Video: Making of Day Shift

Hello and welcome to the behind the scenes of Day Shift. Here I am at the Cock and Ball pub where we were lucky enough to be able to shoot most of the film.
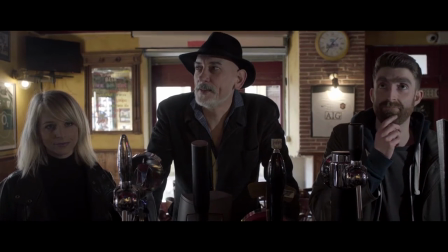It was a really fun film to make but also a bit of a challenge so I hope you enjoyed it and I hope you enjoy seeing how we made it.
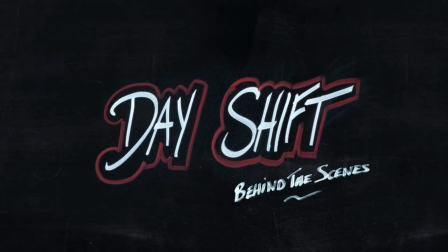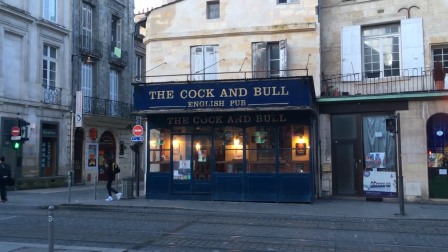With an 18 page script in just a few weeks, Day Shift was really about the planning. We had three mornings to shoot in the pub, a lot of people on screen, both day and night seems to do and just a ridiculous amount of shots to actually get.
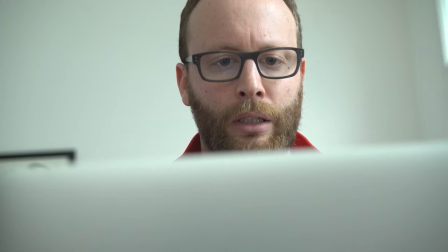So the first thing I did was come up with a plan of what we would actually be filming, trying to figure out when, where and with who things were actually going to be happening. So here I am at the Cock and Bull pub and I think this is the earliest I've ever been here because it is 7 o'clock in the morning.
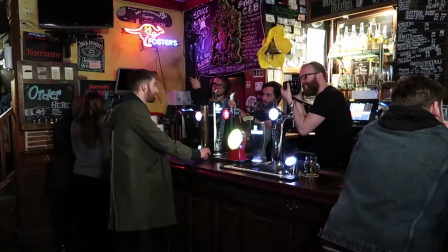The real challenge here was how much there was to do every morning before the pub actually opened and we had to leave.
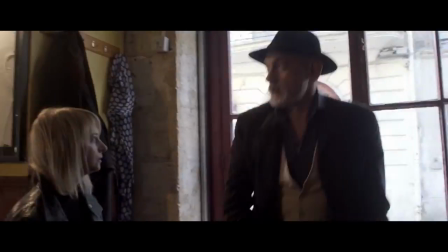This single continuous take from the middle of the film for example, even though it was definitely worth it, took us 10 takes to get right.
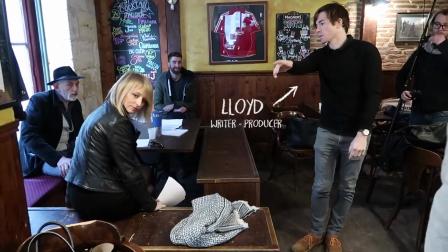But despite the intense rhythm, things like Lloyd helping out with directing or Emil running around to get stuff for me,
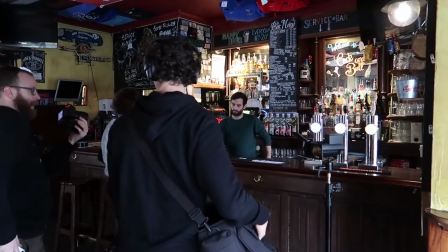and just everyone being focused all day allowed us to finish on time and even get to improvise a little bit,
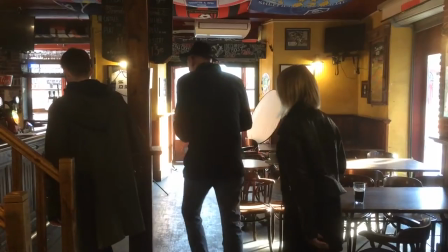which is really important for this kind of comedy. Okay, so I'm currently walking to my brother Albert's place with all the equipment, because we're going to shoot in his loo. Very exciting stuff indeed.
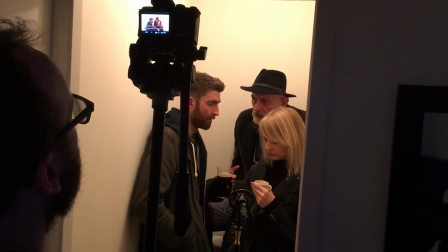So then we were off to a flat to shoot the pub toilet scene. It was difficult for two reasons.
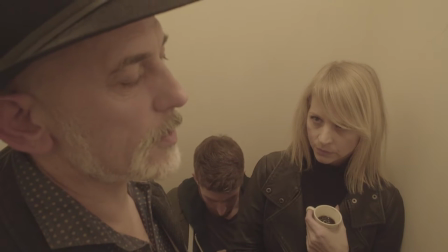First was that with so little time to prepare an hearse, it was quite difficult to get it all in one single continuous take, which is what I was going for.
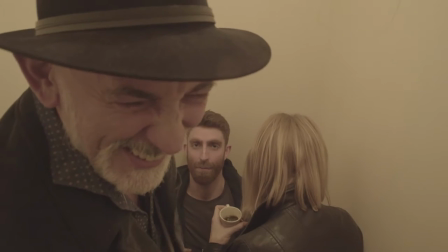And second because of the actual space, getting the camera, the microphone,
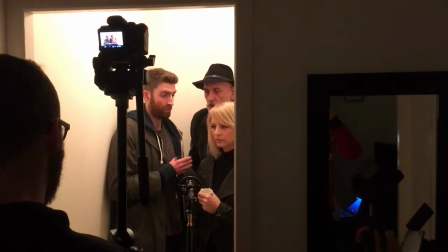the lights and the three actors into an actual toilet was an interesting experience.
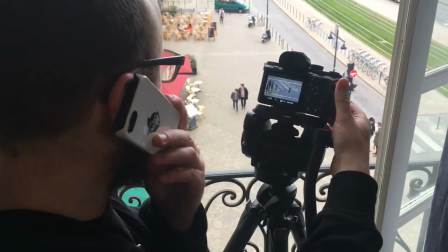Everyone did a great job in the end and then we quickly grabbed the video surveillance footage by simply shooting out the window to the street below.
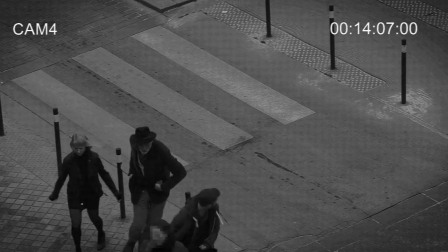It was such a funny scene to do not only because of the content of the scene itself but also because they were acting in a busy place
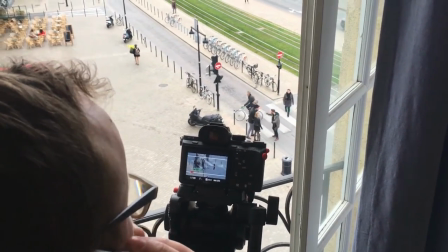so everyone was staring at them as they were running around with no idea at all that I was actually upstairs filming them through the window.
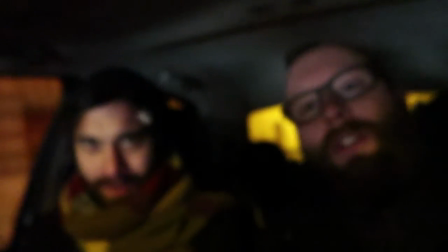There we go, it's 6.20 on Saturday morning, thanks Mark.
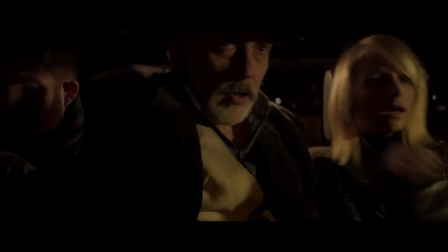Finally we had to shoot the car scene, a quite simple shoot in theory but the funny thing is we actually shot it on two separate days.
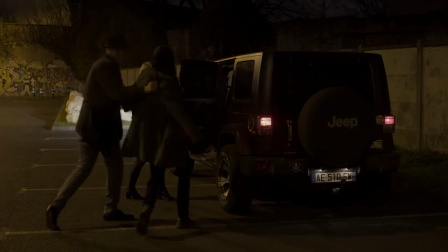We had to shoot the trio getting in the car on one evening and then shoot the bartender, Mark, on a completely different day.
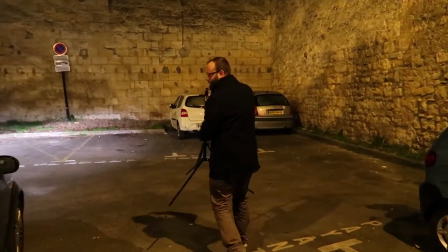in a completely different place, and at 6 in the morning. And then it was on to editing the film.
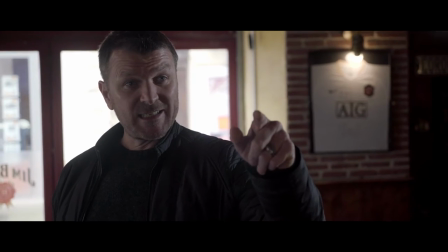And as far as visual effects goes, even though we tried to keep things as real as possible,
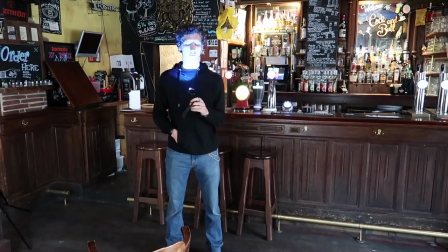like using a torch for the police cars or the signs that we made for the pub,
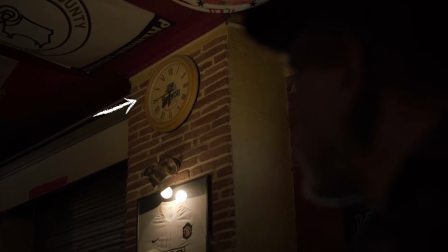there were quite a lot of boring effects to do, like changing the time on the clock, deleting a boom pole or a light,
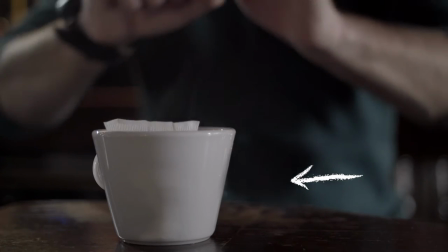or even matching teacups between two shots, and of course adding the fake news reports onto the telly.
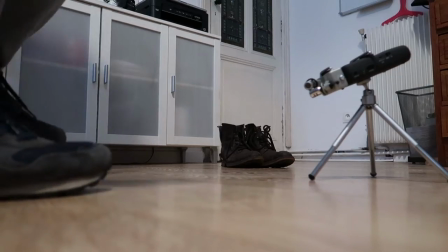But the most important thing in this film for me was the sound.
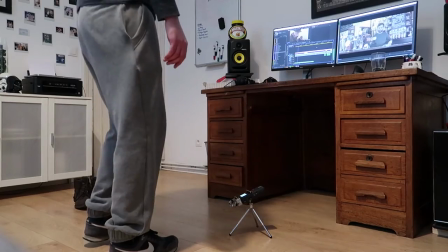As usual I recorded and added a ton of sound effects, but it's really the music that gave the pub life for me.
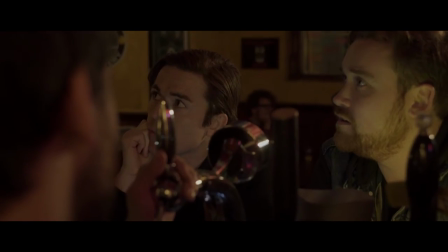I was lucky to get some great music from Bucci Temple and Excalibur Motion Pictures, and the style just really fit and made it feel like a pub.
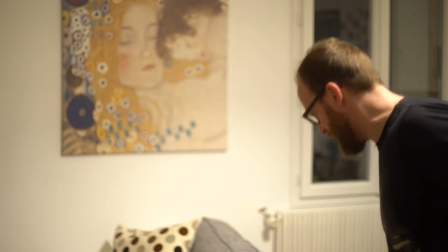But the fun thing is I was struggling with software to make the music sound like it was actually in the pub. and in the end I
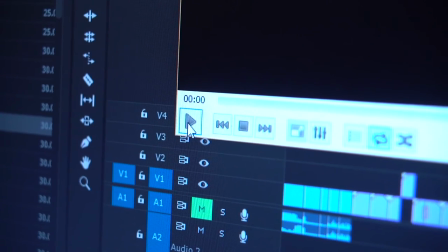just decided to play the music on my speakers in my flat and recorded it live and it worked perfectly.
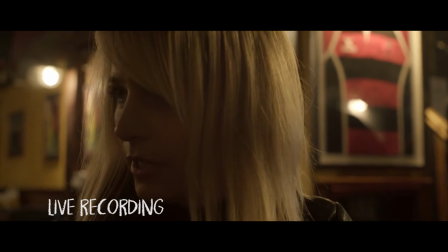What's the time? I just told you the time. We're leaving in 15 minutes. Ah, spot on.
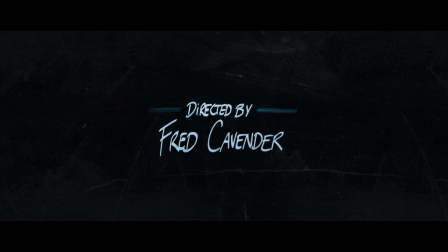Last but not least were the end credits. I really wanted to do something fun that went with the spirit of the film.